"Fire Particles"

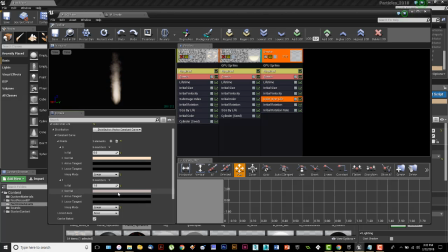(45:19)
It's kind of a peachy gray, and it's going to a more dull gray at the end. So basically what I've done here in color over life is all I've done is I've opened this all the way up. Distribution opens up the constant curve, which opens up to points, and then I have 0.0 and 0.1.
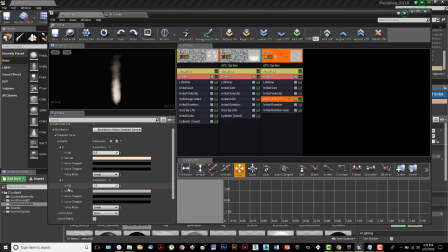(45:35)
In value is the time in which it starts. In value for number 1 is the time in which it dies. Whether it's 6 seconds, whether it's 3 seconds, whether it's a minute and a half. This represents the birth, this represents the death on that timeline.
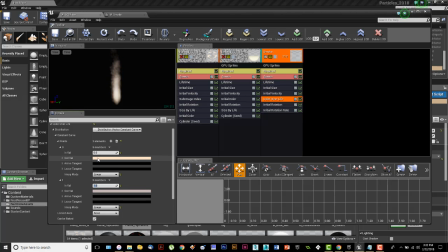(45:51)
So they spawn, they are this color, and as they age, they start to gray out.
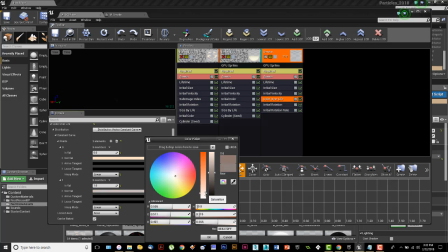(45:57)
In fact, I might even go in and make that a little more of a base gray.
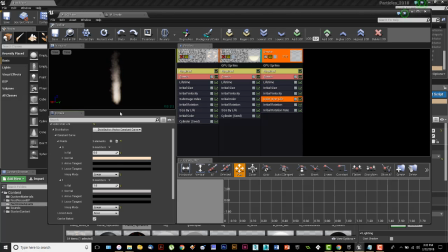(46:03)
So they're going to start out with this kind of a cream color, and then they're going to turn gray as they go up. Now, it's against a black background. You really have to look at that in terms of how it looks in your scene, because it might be,
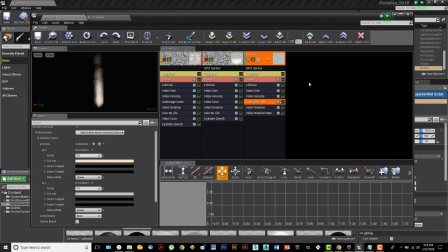(46:17)
you might want to have that smoke blend a little bit more or a little bit less depending upon what you have going on for scene out there. This one also has alpha over life. What is alpha over life? Alpha is transparency.
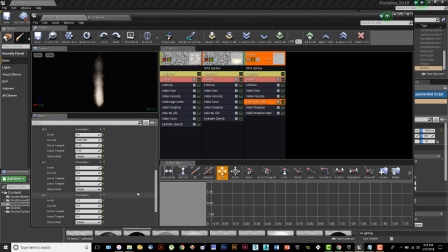(46:36)
Let me open these all the way up because I've got 3 of them in here. Okay. When you're setting alpha, you think of things along the lines of
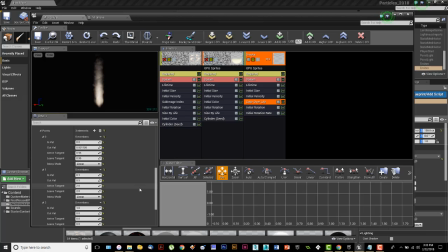(46:53)
basically you're dealing with white and black. White is visible, black is transparent. So what I've done in here is I've set up 3 points in its life. 2 of them are very close together.
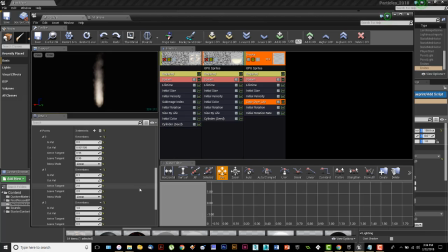(47:06)
The 0 and the 0.1. So the in value for 0.0 is 0 or its birth right here. So at the beginning of it, it is set to have a specific value of color, which is right there. Okay.
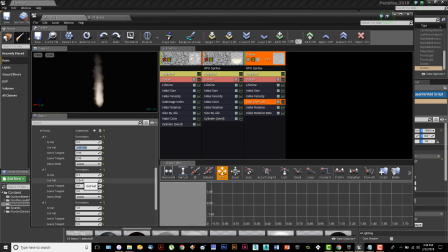(47:22)
Then within 1/10 of its life right there, what I'm saying is I want to go in and I want to make that about 50% transparent. So I've set a value on this one of 0.5, which means it's 50% see-through.
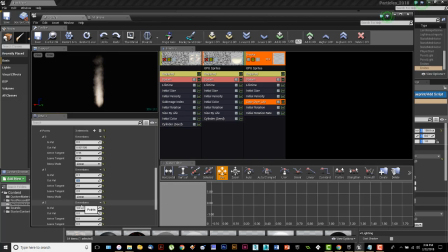(47:38)
Okay. Then what I'm saying down here at the bottom is at the 3rd point of its life, or at the end of its life, I want it to be completely transparent. So as you're looking up on this thing, okay, those are actually coming up to about here, but they're dying out and getting wispy up at the very end of its life.
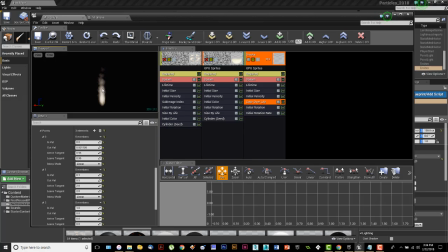(47:56)
And this is what, you don't want to see smoke that goes up, goes up, goes up, and then poof, just vanishes. It should kind of peter out. And that's what these do. Sometimes they stay clumped together and stay attached. Sometimes there's a break and a little grouping of them kind of fade out afterwards.
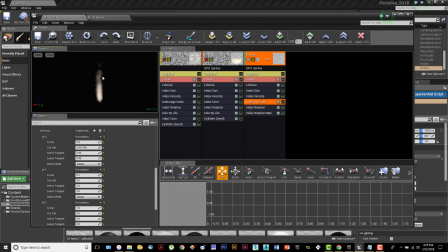(48:12)
You're just kind of going for a real natural, a slow, oozing, natural look of the smoke particles coming up like that. And it's open for interpretation. Like I said, what I'm giving you is a good basis for about any kind of smoke that you're going to want.
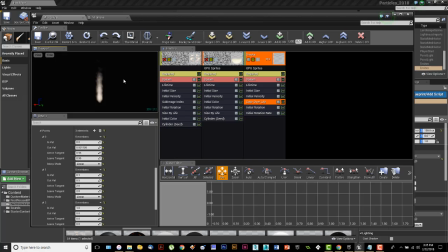(48:27)
Maybe you want them to be on the screen longer. Maybe you want them to have a different color. Maybe you want them to be bigger. But you can go in and start massaging all of these numbers and just staying, if I take the size up, maybe then I need to go in and play with these numbers so that the speed is different,
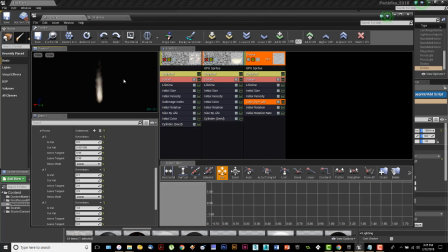(48:44)
so that the transition from completely opaque to transparent is different along that sliding scale until I get it perfect. Then I have an initial rotation on this one. These things are tumbling slightly,
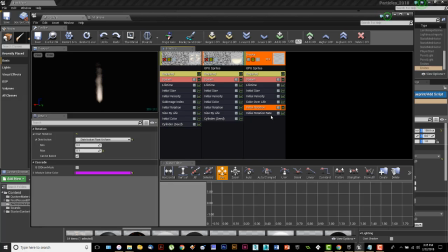(49:00)
and I don't want it to look like they're spinning, so it's a very slight tumble, maximum of 0.1. We're just getting a little bit of that tumbling action going up, and you can see, if you go in and look at that, you can actually see these things are kind of rumbling as they're tumbling as they go up like that,
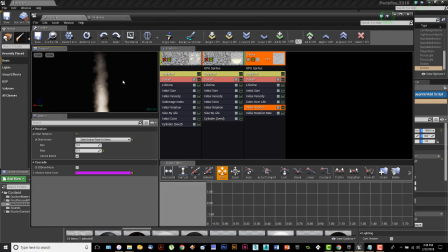(49:18)
which is kind of what we want. It gives you that nice finishing feel as these kind of work themselves out.
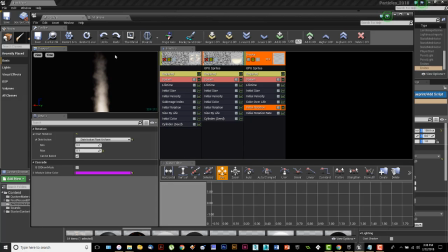(49:25)
It's almost like the more they move, the more they break themselves up, which is the way smoke looks. And then initial rotation rate, I have the initial rotation rate in there. It is spinning to start. It's not building up. Now, 0.1 is not much of a tumble.
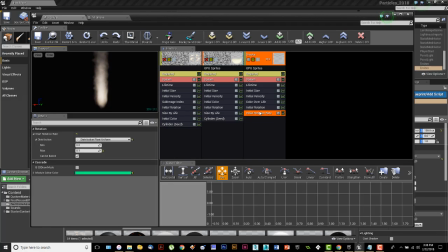(49:40)
And this might be considered overkill, and we might run across somebody who does one of these smoke things and says, hey, your initial rotation rate, you're not rotating it that much. So if it takes a couple of seconds for the things to start tumbling, well, within a couple of seconds they're up about here, and that's going to be okay for tumbling.
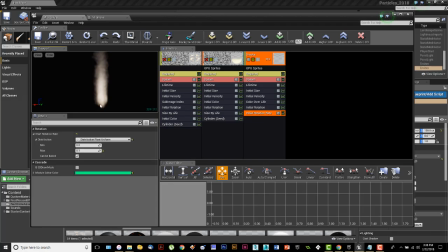(49:58)
I just feel like it should be tumbling from the minute that the smoke spawns. It needs to look like you've walked into a room and you just opened up your eyes. The smoke is not starting when you open up your eyes. The smoke was going up before you walked in the room.
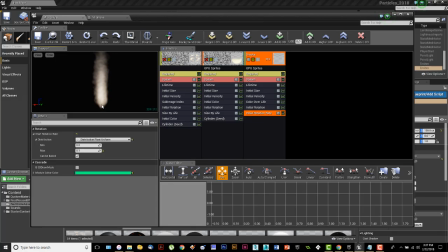(50:15)
So I don't want to have any kind of a delay for my initial rotation. I want it to be tumbling right away, not to start static and then start tumbling as it goes up. Initial rotation is going to do that. It's going to start a rotation. What initial rotation says is, look, rather than start it uniform and straight,
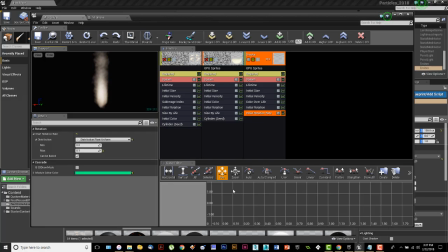(50:34)
start it at some form of already being rotated and then go from there. So those are the three things that I've got. When you add them all together, it makes this really nice system.
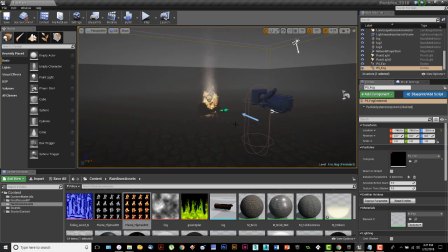(50:47)
I'm going to go ahead and close that out. They give this really nice system, and I've got smoke that's going up and tapering up into the sky.
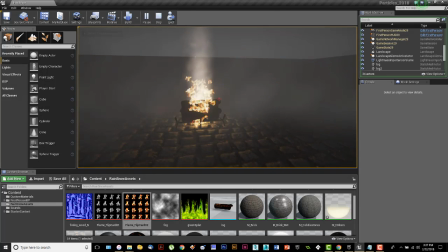(50:55)
I've got a little bit of a glow. And then the last thing I need to show you is what those lights are and how those lights are working. Because I needed lights that flickered to make it look like there was a fire going on in that thing,
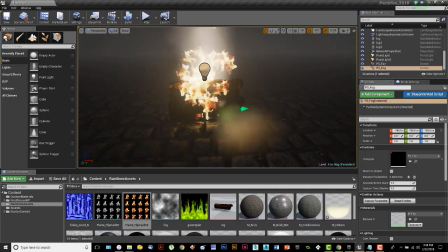(51:10)
and you can kind of see what those lights are doing down here on the ground.
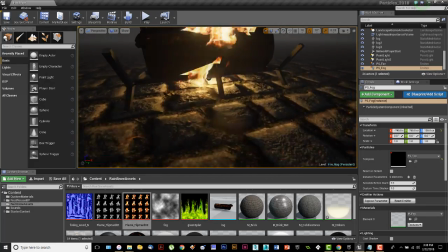(51:15)
Now there are two lights that are in here. There's actually a light down in the bottom, down here, underneath that thing.
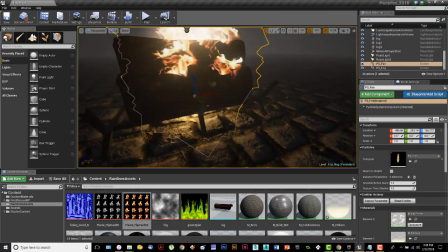(51:22)
There's one down here that's giving me the lighting underneath, and then there's one up here that's giving me more lighting out and around.
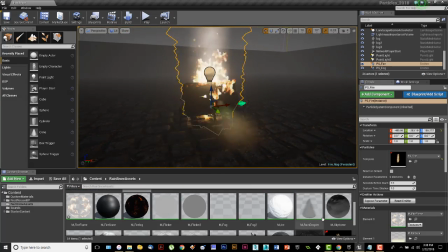(51:29)
And those two things are working in conjunction together. And let me show you what's happening in terms of the flickering of the light and how those things work. When you put a light in the scene, okay, and this was, I think, 0.2 is that one up there.
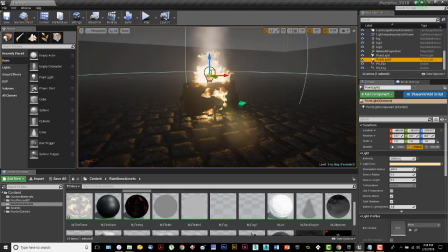(51:44)
The light 2 is that one. Light 1 is the one on the bottom. I'll use the one up here on the top. By the way, when you're working with particles, remember there are a bunch of little particle cards that are rising up out of here. If I go back and select my particle fire, see this little thing that's going up like that?
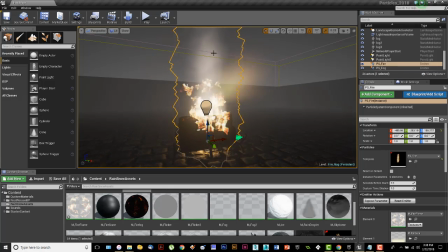(51:58)
This is where all the particles are for that smoke. At its widest point, the smoke is the widest point in there. If I'm trying to click on that light, I can't click on the light because it keeps trying to select the fire.
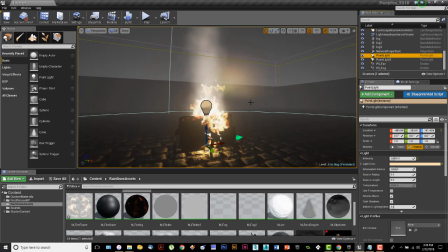(52:12)
All right, so you're going to have to use your list over here to go in and select things. Otherwise, you're not going to be able to select it if it's in the middle of a particle system like that. So I've got that.
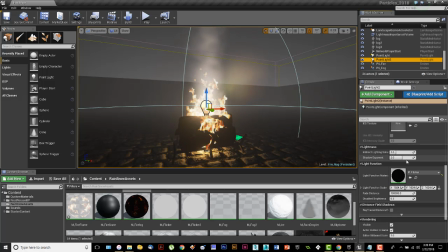(52:23)
Now, if I scroll down on my light over here, what you're going to see is you're going to see a thing that says light function.
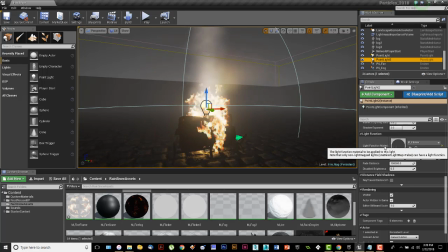(52:31)
And what a light function is basically an animated material that goes on the light.
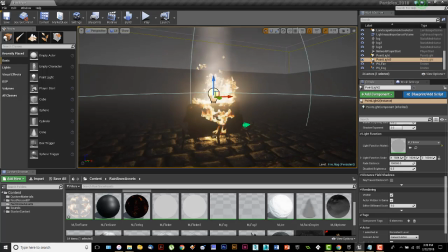(52:36)
And in this particular case, the animated material that I want on there is I want it to flicker.
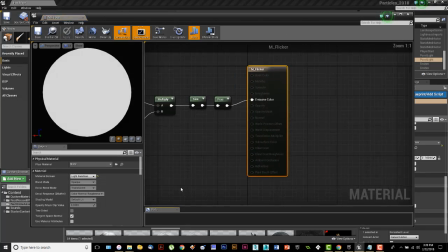(52:44)
Right? So how do I do that? How do I get it set up? It works like this. It's all math. And you can see that thing flickering right there. All right.
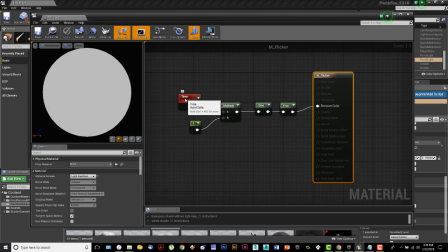(52:57)
Basically, what we have is I started out with a time, and you can right-click and just type in time,
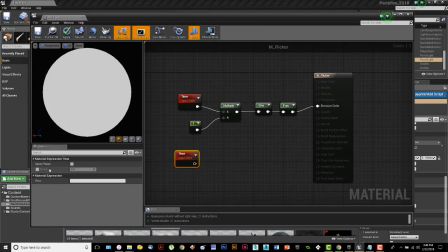(53:05)
and you'll get one of these things down and through here. And there's not much of a thing that you can do on that because it's really everything else that you see here. But what that time does is the time is going to give me a standard by which I can do things with.
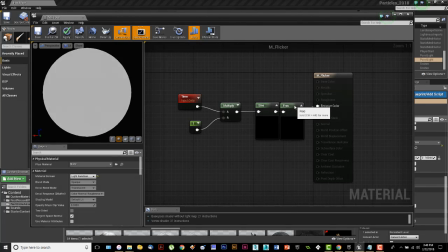(53:20)
Okay. Now, if I want to open these things up so you can see them, if they'll actually work, so we can see what's going on.
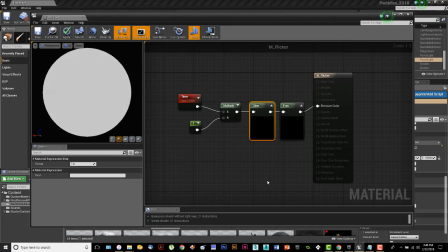(53:27)
Sometimes there's nothing there that I can show you. No, not really. All right.